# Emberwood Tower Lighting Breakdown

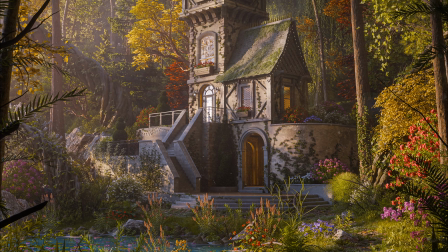0s
in this video, I'm going to talk about a few things that I did while creating this render that you see here. So for the most part, this video is going to talk a lot about lighting.
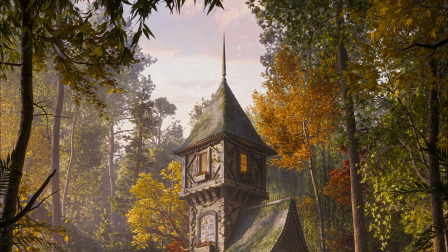7s
There's a lot of things that I did in my lighting process here to get this look for the final render. And I'm also going to talk about a few other things as well, like asset placement, just like the general kind of like scene setup and why I placed things the way I did, and just kind of how I got this look for the final render. So for the most part, outside of the building model, all of the assets are from my new add-on called Arborea.
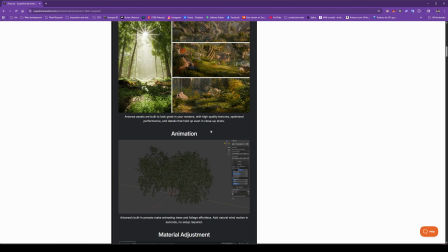29s
So Arborea is a environment add-on, comes with over 600 assets, animation presets, material control.
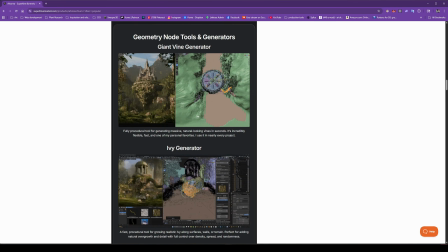36s
You can switch season, color, material adjustments, geometry nodes, tools, and generators, and also a powerful scatter system as well.
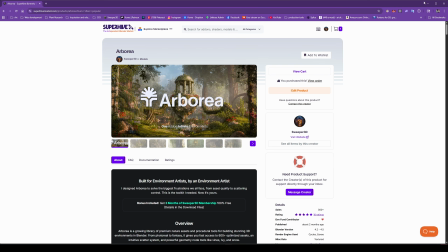44s
So you can get this on SuperHive. It'll be linked down below. And this is the add-on that I use for essentially every single project.
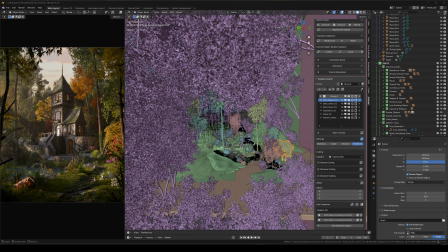52s
All of the assets, all of the scattering, all of the geometry nodes, tools, everything has been done with Arborea.
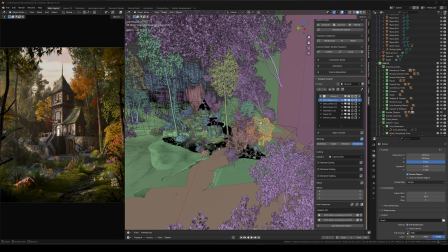57s
So yeah, that will be linked down below. So before I get started with the lighting, there's one thing that I want to do.
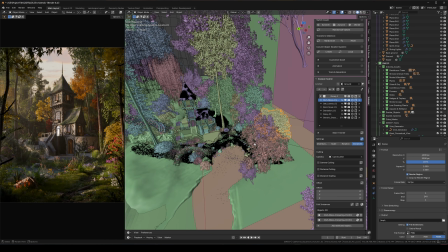63s
So something that I do when I just want the performance to go a little bit faster, or if I'm detailing a certain section, I use the Viewport cube mask for my scatter systems. And also I have a group right here, so I can actually just enable this group wide for everything at once.
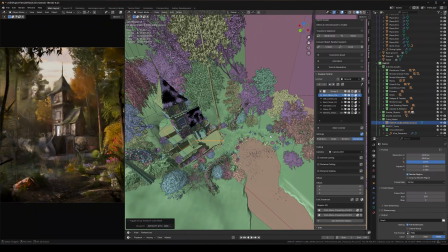78s
And what this is going to do is, well, let me move this a little bit closer to the foreground, like right here or something.
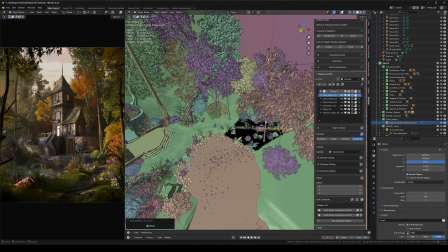85s
Now the scatter system's only distributing within this cube mask. And this is only for the viewport. So if I click render, it's going to actually render out just like it did before without the cube mask.
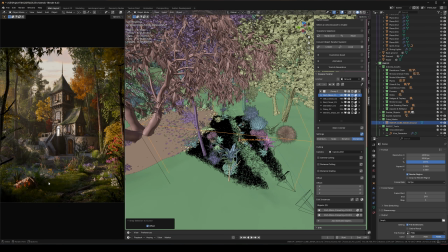96s
This is just for working, so you can have quicker performance while you're working in a certain section and not have any slowdowns, but still see kind of this general area.
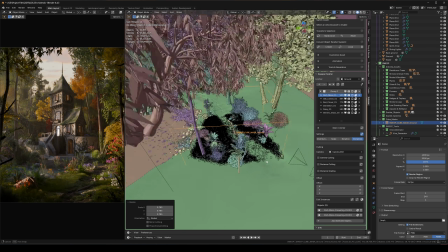104s
So I'm going to do a little bit smaller, something like this, just so we have kind of like a good preview right here.
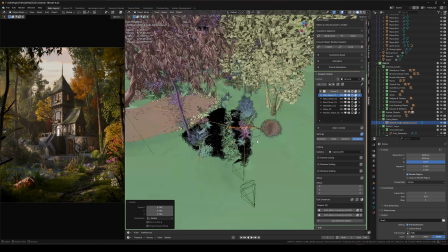111s
Most of it looks pretty good up close and we don't have as many slowdowns. And yeah, so let's talk about the lighting now.
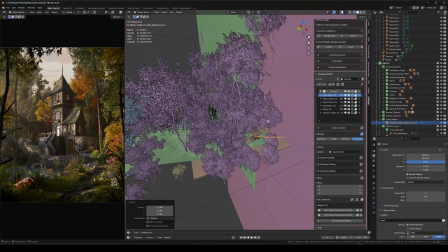117s
So there's a lot of different things that I do when lighting my scenes.
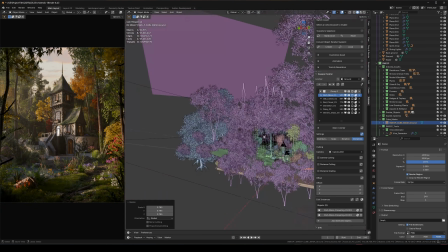121s
As you can see, the entire environment is just kind of surrounded by these trees that are just kind of spammed around like this.
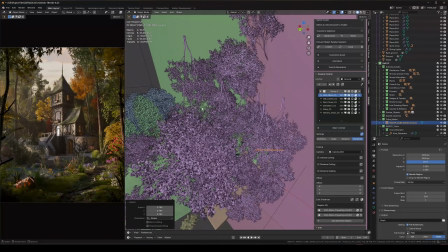129s
Obviously not realistic. Trees don't float upside down over forests, but this is really nice for just kind of getting controlled shadows.
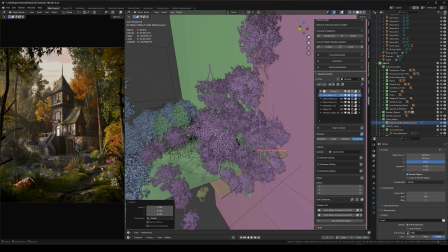137s
This is my process for just creating all of these shadows throughout the scenes and like getting these kind of natural highlights. So if I come over here and I just turn off the light blockers, the scene's going to be extremely bright.
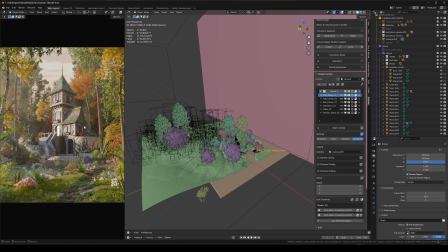148s
So it's just super bright, really flat. There's not really many shadows. It's just really flat. And the light blockers are just super nice for just creating the depth, the realism, and just like that natural look. So I'm going to cover that and then also the lighting as well.
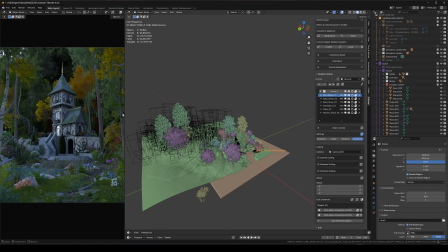166s
So if I just turn off the lighting, you're going to see just the scene with only the HDRI.
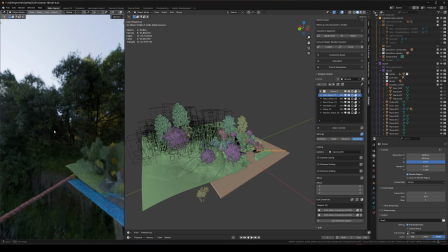170s
So the HDRI that I'm using is just this kind of, there's not really that much direct lighting.
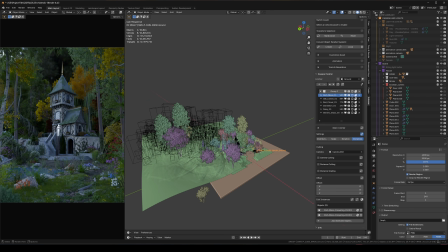176s
It's mostly just for the ambient lighting. So you get a little bit of this kind of like cool highlight on the left side, but it's nothing too strong. Most of my lighting is just coming from this sunlight right here and the sky in the background.
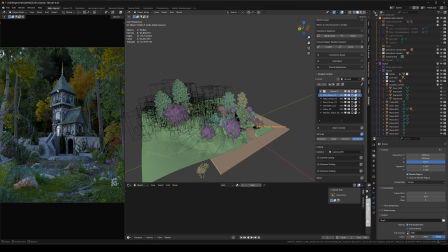190s
So let's start with the HDRI because we already have this right here. This is just a really basic setup.
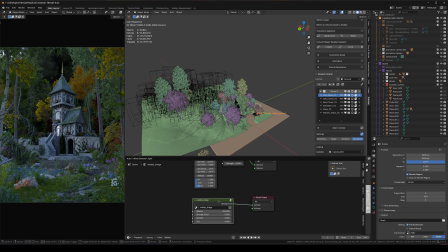194s
So I'm going to go into the world settings, and the HDRI setup is just basically a polyhaven.com HDRI. I'm sure a lot of you guys know Polyhaven. It's a free resource for tons of HDRIs, textures, models, all CCO, really good quality too.
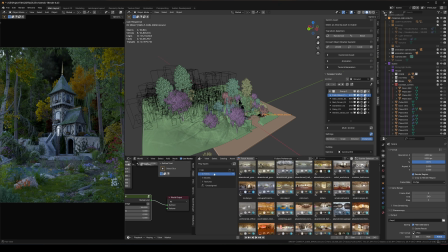211s
And actually I have their add-on as well, which allows you to have all of their content, including their HDRI library, directly in your asset library. So you can just drag and drop it into your scene and it will just quickly swap out whatever lighting you have for the new one.
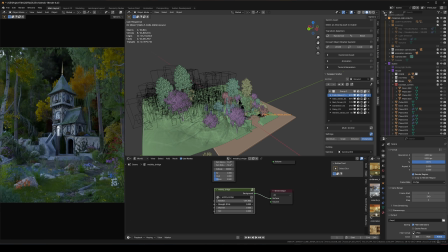224s
And it's super handy. It gives you this node group. You can rotate, adjust the strength, the warmth, and just whatever controls you need for this.
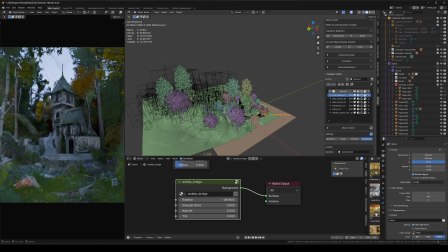232s
Yeah, so that's just basically my setup. I have the lighting coming from the left side, as you can see, and that's just like right over there. But as I mentioned before, this is mostly for the ambient lighting. There's a little bit of the highlight on the left, but nothing too crazy. So yeah, that's this.